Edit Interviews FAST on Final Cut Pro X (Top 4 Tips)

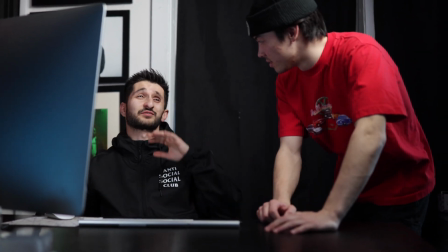Hey man, what are you editing? Oh, just this interview man, it's taking forever. Have you ever just tried to sync up your clips?
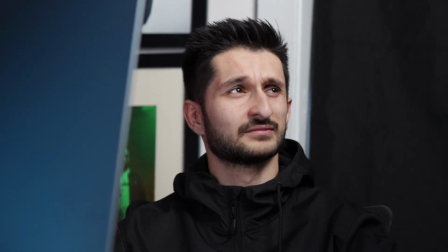You can do that? Yeah man, it takes like two seconds, here.
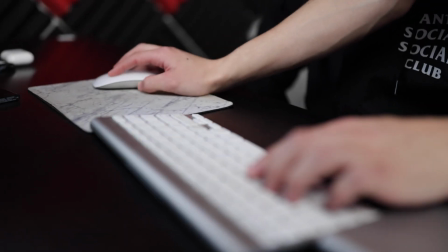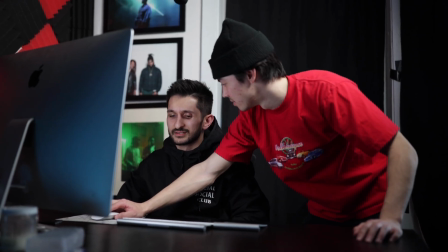There. I could have saved so much time if I knew this earlier.
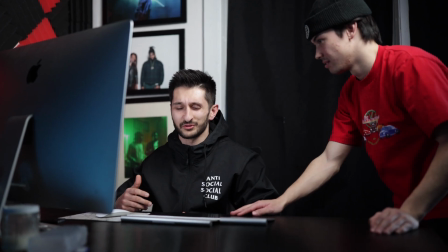So much precious time. What could I have done with all that time? That I'll never get back.
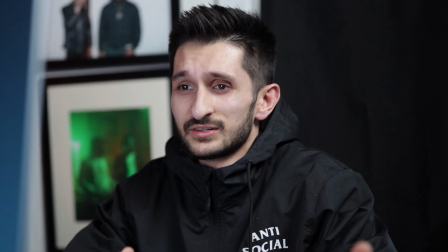I could have traveled the world. What if life could have looked different?
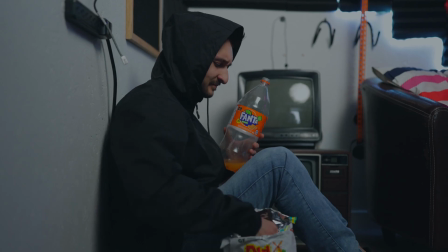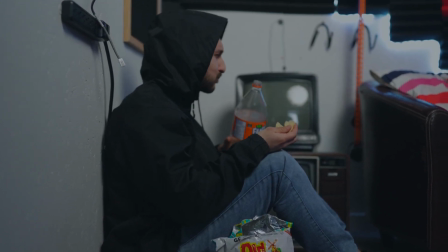What's going on everybody? It's Dyson back with Subtle Cinematics and today we're going over four tips for editing interviews. These same principles can be applied to every editing software. I just happen to use Final Cut Pro so we're just going to show you in there. So tip number one is to sync your clips together through your editing software automatically so that you don't spend unnecessary time trying to match up clips and match up audio.
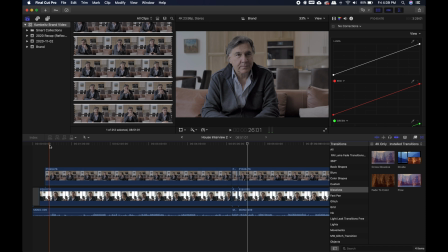In Final Cut Pro I'm going to quickly show you guys how that's done. All right so the first thing that you're going to do is you're going to open up Final Cut Pro you're gonna drag in all of your clips that would be your different camera angles from your interview as well as your audio you're gonna grab your audio as well as you're gonna grab your
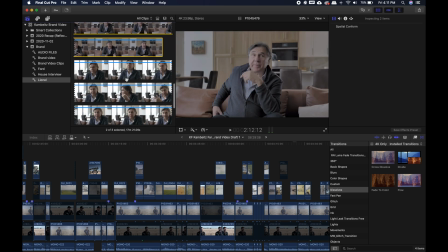camera angles so we have two different camera angles so you're gonna right click and just hit
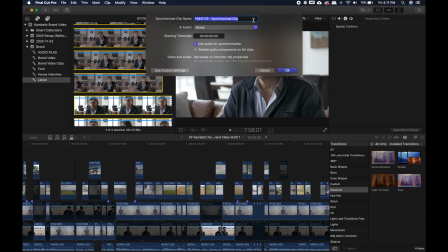synchronize clips so you can name this whatever you want boom
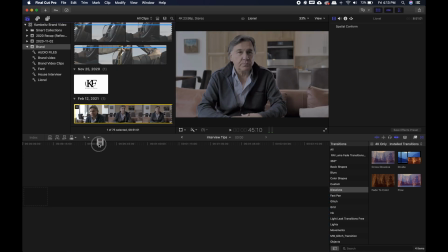once you've synced up those clips it's gonna create its own sequence you can just drag and drop that sequence right into your timeline you're gonna double
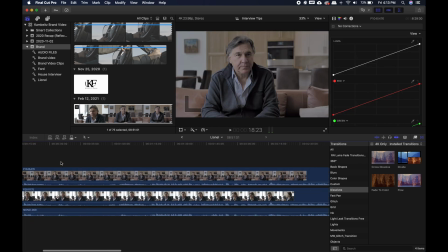click on that and what's going to happen is it's going to open up your camera angles as well as your audio.
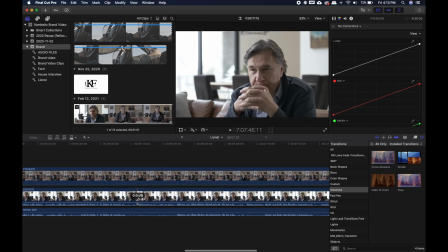So obviously we're going to mute our camera angles and just have our good audio. Tip number two is to make sure that you're using b-roll to hide cuts so that it's seamless talking and you can easily hide any ums or mistakes that might happen.
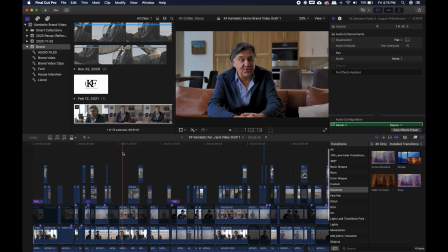So as you guys can see here in this timeline you can see I have a ton of b-roll and what this
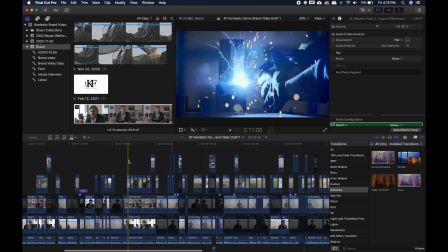does is it helps build to the story because it's supporting visuals with the audio.
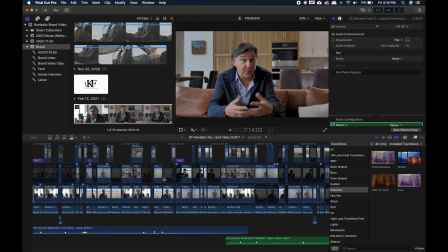There's a ton of cuts in the audio and in order to hide that I need to basically pull in some b-roll that will help assist
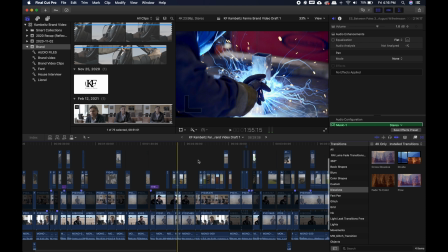with the story and also hide those mistakes or hide those different cuts where I want it to be something else or something smoother. A tip for using b-roll is to not just put it right at the end of a clip or right at the beginning of a clip but rather a little bit before you end. The reason why you want to do this is because it helps hide the cuts a little bit better. If you were to put a b-roll clip right at the end of a talking clip what's going to end up happening is people will pick up on that and people will probably realize that okay there's a cut right there whereas if you put it right before the end a lot of times people won't be able to realize that and it'll just be a lot smoother. Tip number three will take such little time and is so little but it makes or break your audio transitions and that's to basically just adjust the end and start of each audio to give each new talking piece a seamless transition and what I mean by that is as you can see here in
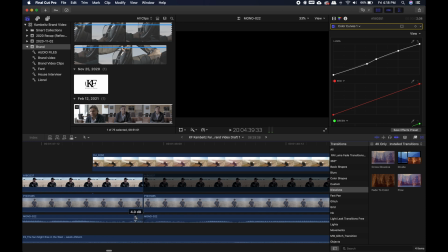each of these talking pieces throughout the video I have set up so that it's fading in or fading out and it's so subtle I
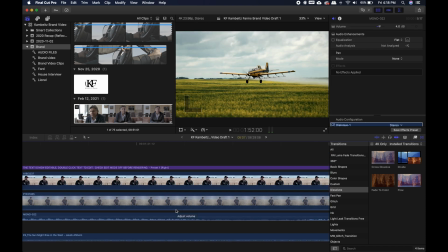do it at such a little amount and by doing that at such a little amount it just really helps transition your audio from one clip to the next. Another little tip to go with that is to actually drag your audio out a little bit longer than
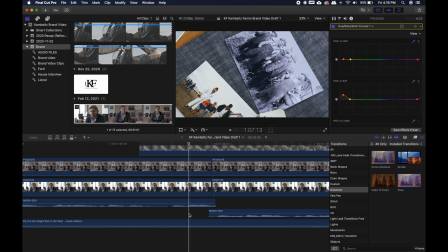the clip so that basically you're not getting two different pieces of information. What I mean by that is when you're watching a video, if it cuts from the video as well as the audio at the same time, your brain can't process that smoothly. Whereas if you have the audio fade out a little bit and your video cuts a little bit before that, it's going to be a lot easier for people to focus on the video and not get distracted by your transitions. And that's the biggest thing with the transition is it should be seamless. It should be something that people don't even realize.